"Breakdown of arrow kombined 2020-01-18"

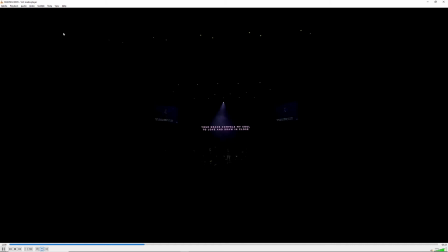(16:29)
Okay, so this is definitely the corner face light, because you can really tell that the light is on the left side, or to us, the left side of the face, and then shadows on the right side here.
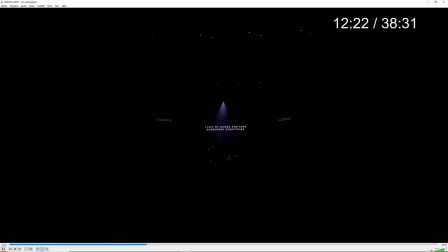(16:45)
And the backlight also really adds to the mood of it. So if you take a look at this, compare it from this to this, now that the keys are on,
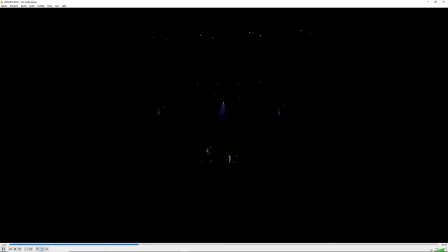(17:03)
it really adds to that ambience or the mood to fill it up and to complement it as well. So let's move right along as well. I think I'm taking too long now. Talk about
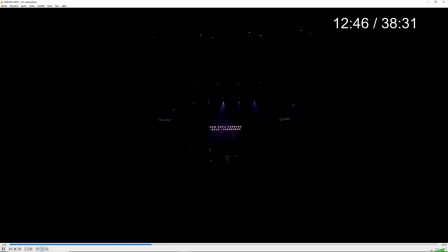(17:20)
okay, observe the LED wall. You must be wondering, why is the LED wall flickering in this video? So just a side note is that because of the pulsing rate,
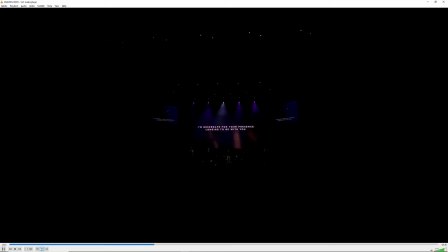(17:35)
the refresh rate, or the whatever the rate is that the LED wall is coming out, and the recording frame rate that it was shot on, I did not check my frame rate, and because I shoot
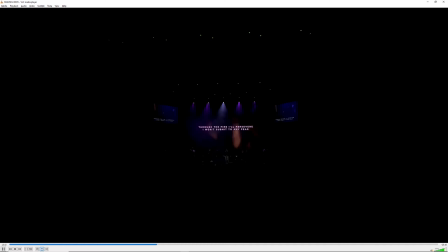(17:49)
varsity as well, and I shoot over here as well, so I have to keep remembering, oh, this is this frame rate, something like this frame rate, and but whatever, just bear it. So what I would say is that the LED wall here,
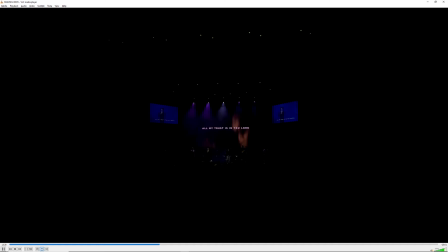(18:05)
I really want you to pay attention to how this affects your light beams. So already on the left side, the beams are much harder to see. I mean on the right side over here, the beams are much harder to see because probably because of the haze.
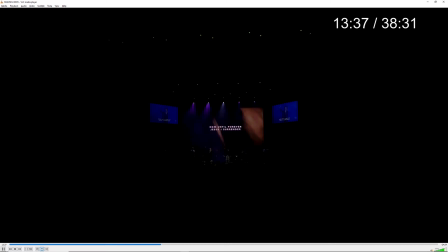(18:24)
But when you see how the light comes in, right? These are, I think at this time it is about 10%, 20%, 30% ish. And another thing is that most of these graphics,
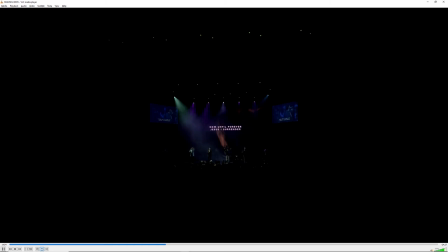(18:40)
especially for slow songs, I intentionally bring down the level, I think below 60%. So imagine if I had leave it at a normal level and not adjust it,
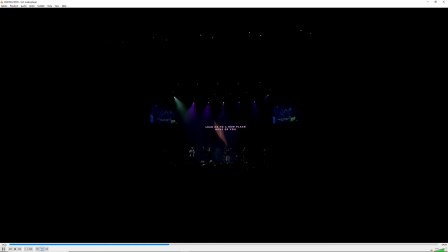(18:57)
not push the highlights down and bring down or increase the amount of blacks, you will have to go even much even lower, like say 10%, 5%, things like that, to get this look. So observe the light beams.
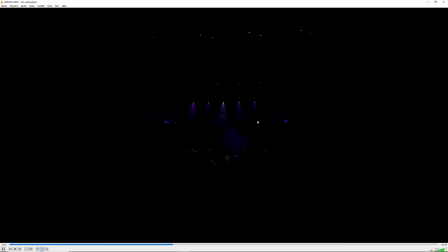(19:16)
Now you can see a bit of here and there, a bit of light beams here and there, and it really depends on the amount of haze that stays within this area. Oh, just to show you what these lights are actually doing.
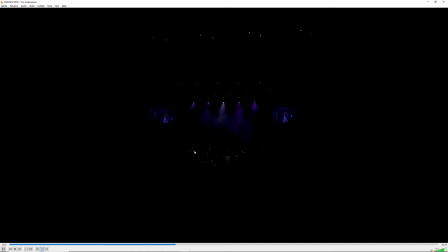(19:32)
You can see this one is really giving the backlight here, this guy as well here, whereas for these three guys, they're probably not within range for these three lights here, because we are not seeing that silhouette.
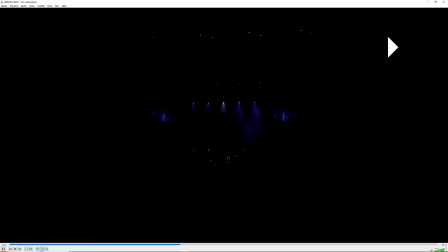(19:54)
So why am I So now that we have more lights on,
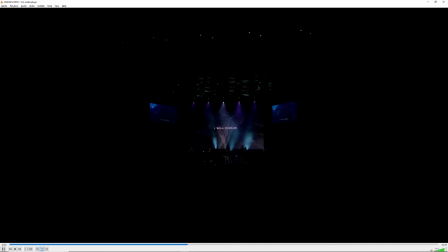(20:11)
it gets the overall contrast is decreased. So your lights is competing with your LED graphics, and what you will risk getting is actually just a whole bunch of white or a whole bunch of light, bright lights coming through here.
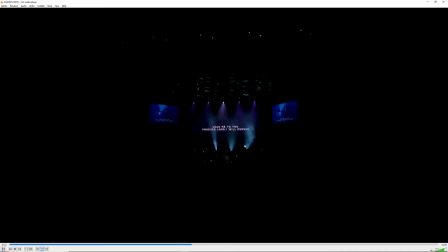(20:31)
So having a decrease in your LED wall, you'll be able to see that sharp lines of your beams here.